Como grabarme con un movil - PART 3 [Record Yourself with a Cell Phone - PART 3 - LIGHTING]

Ya viene con un tripié alto pero no tanto, así que si no les recomendaríamos un tripié alto. pero la verdad es que si tenemos la luz a 45 grados, miren, desde este ángulo, me está tapando ahora, de donde viene la luz ahora es justo el que necesitamos. Ni es lateral, ni es frontal, sino a 45 grados en el medio de esta distancia y también desde arriba,
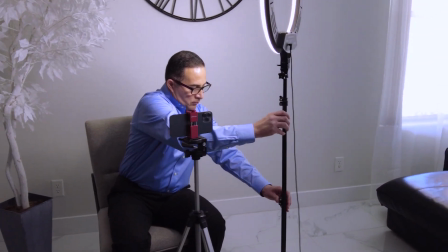como una luz de una ventana que está viniendo desde arriba.
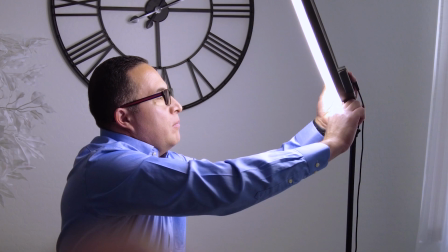Eso les va a ayudar, el gráfico se lo vamos poniendo para que puedan ver aproximadamente desde qué ángulo poner esta luz,
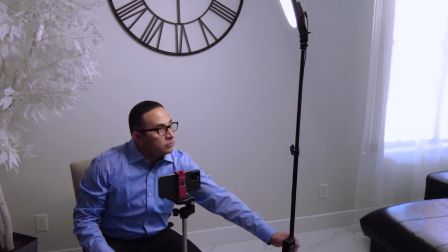que les va a iluminar muy bien porque va a iluminar un lado de su rostro y un poquitito del otro. Aquí yo he agregado una lamparita que tenemos acá, fíjense, esta luz que me está iluminando es una lamparita que tengo allí escondida, que por ahí queda bonito porque crea un ambiente, pero hubiera alcanzado con sólo una luz a 45 grados.
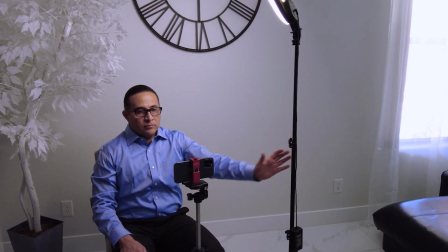Así que recuérdenla, este equipo lo hemos probado, anda muy bien,
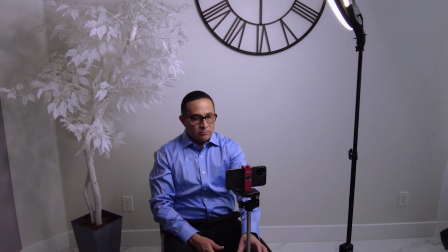no solo nos ilumina a nosotros sino también ilumina el fondo, como lo podrán estar viendo en Héctor. Y la altura la necesitamos para que las sombras se proyecten hacia abajo y no proyectemos nuestra propia sombra en el fondo. Recuerden, si se alejan del fondo ya tienen una ventaja. Si la luz viene de arriba, las sombras se van hacia abajo, ni aparecen, se va a ver muy profesional.
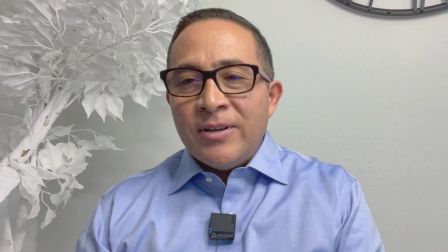Así que ahí les estamos mostrando ejemplos de cómo va a lucir bien. Muy bien.